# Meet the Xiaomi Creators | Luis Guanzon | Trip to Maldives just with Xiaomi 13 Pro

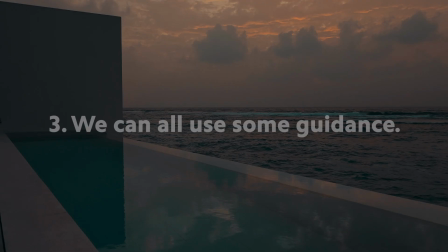(4:09)
You have the clouds that are just undefined and you have the ocean that's wavy, and kind of the contrast of that was something really, you know, beautiful for me.
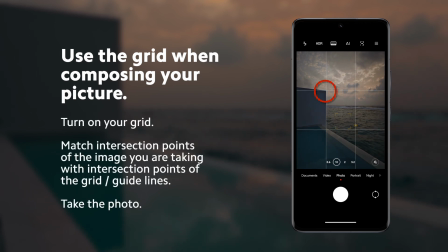(4:16)
So having that framing guide let me connect kind of the architectural points of the pool.
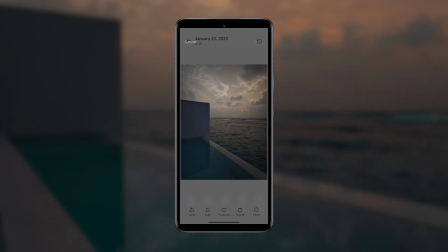(4:23)
It made sure that I had the right ratio between the two kind of different elements of the shot.
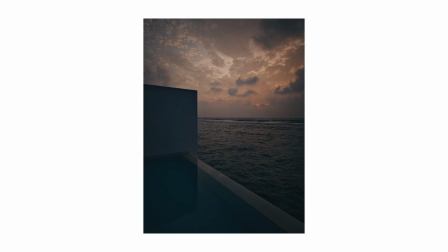My eye has gotten used to seeing certain things and using them as guides. For instance, the pathway we would walk up every night for dinner at this restaurant, there was flanked by these cool pillars on each side.
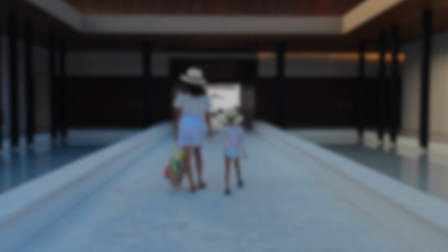(4:47)
I thought, man, that would be a cool picture. It just so happens my daughter was like running circles around the path, and I was like, yeah, I'm
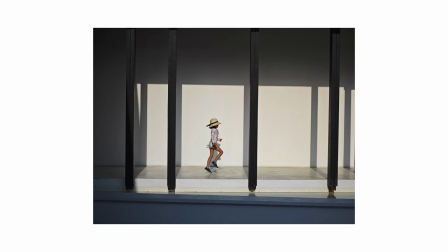(4:54)
gonna try to catch her, when she's right in between one of these pillars. And I thought it made for a really cool photo.
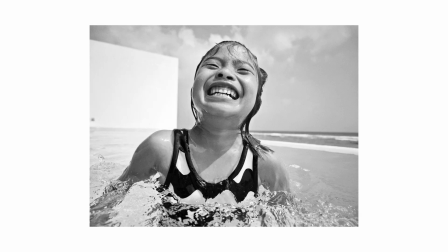(5:03)
A lot of times when we shoot our kids, we're shooting from a higher angle because we're taller than them, obviously when they're younger. And I think if we took the time to just maybe lower our level and take the shot from their eye level,
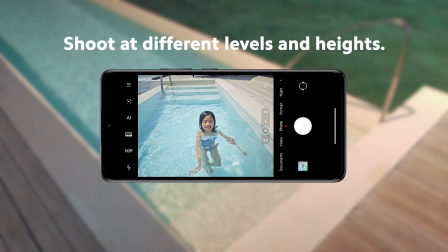(5:17)
we can kind of capture that moment and that memory from their perspective.
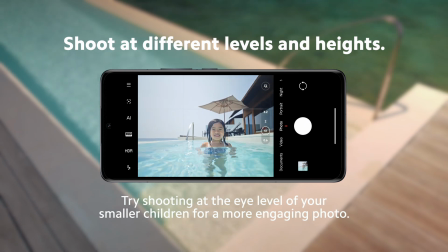(5:23)
And a lot of times they're more enthusiastic than us.
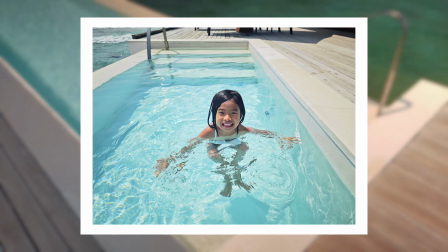(5:27)
So to be able to share that with them when they're older, I think it's a special thing to have that memory.
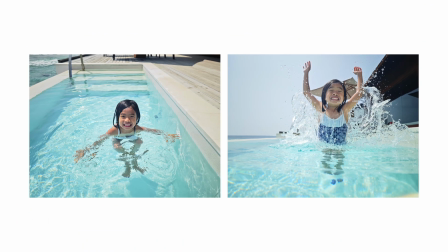Movement is moving. What does that mean? When you're taking these video clips when you're on vacation, you could definitely just take a video clip,
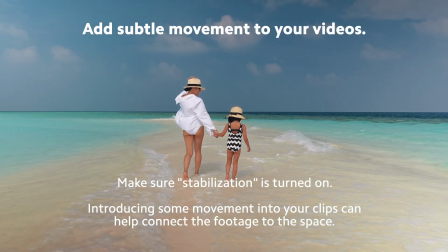(5:50)
put it away and be done with it, and that's fine. But I think, what I've realized is that, if you add just a little tiny movement, even if they're, 1 or 2 second clips,
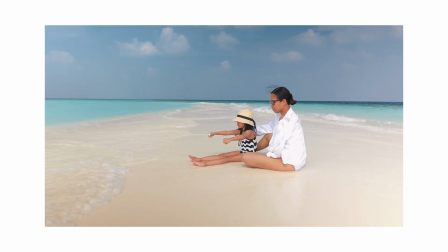(6:00)
just the most subtle amount of movement adds a different dimension to the memory.
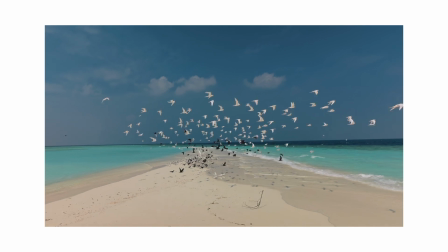(6:06)
It gives you a sense of space. It gives you a sense of where you were standing at that moment, and of that memory. So with the tips and tricks that I talked about throughout this video, I was able to capture some amazing photos and some great videos,
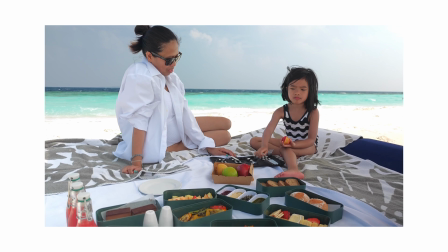(6:27)
not as a photographer or filmmaker, but as a dad and as a husband, which let me put together a short film, if you will, documenting a special time in our lives.
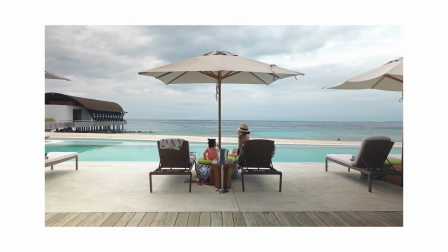(6:40)
And if you want to see that short film, stay tuned till the very end. I want to take this opportunity to say happy anniversary to my wife, Anne. Incredible woman, and it's been an amazing 15 years. Cheers. Xiaomi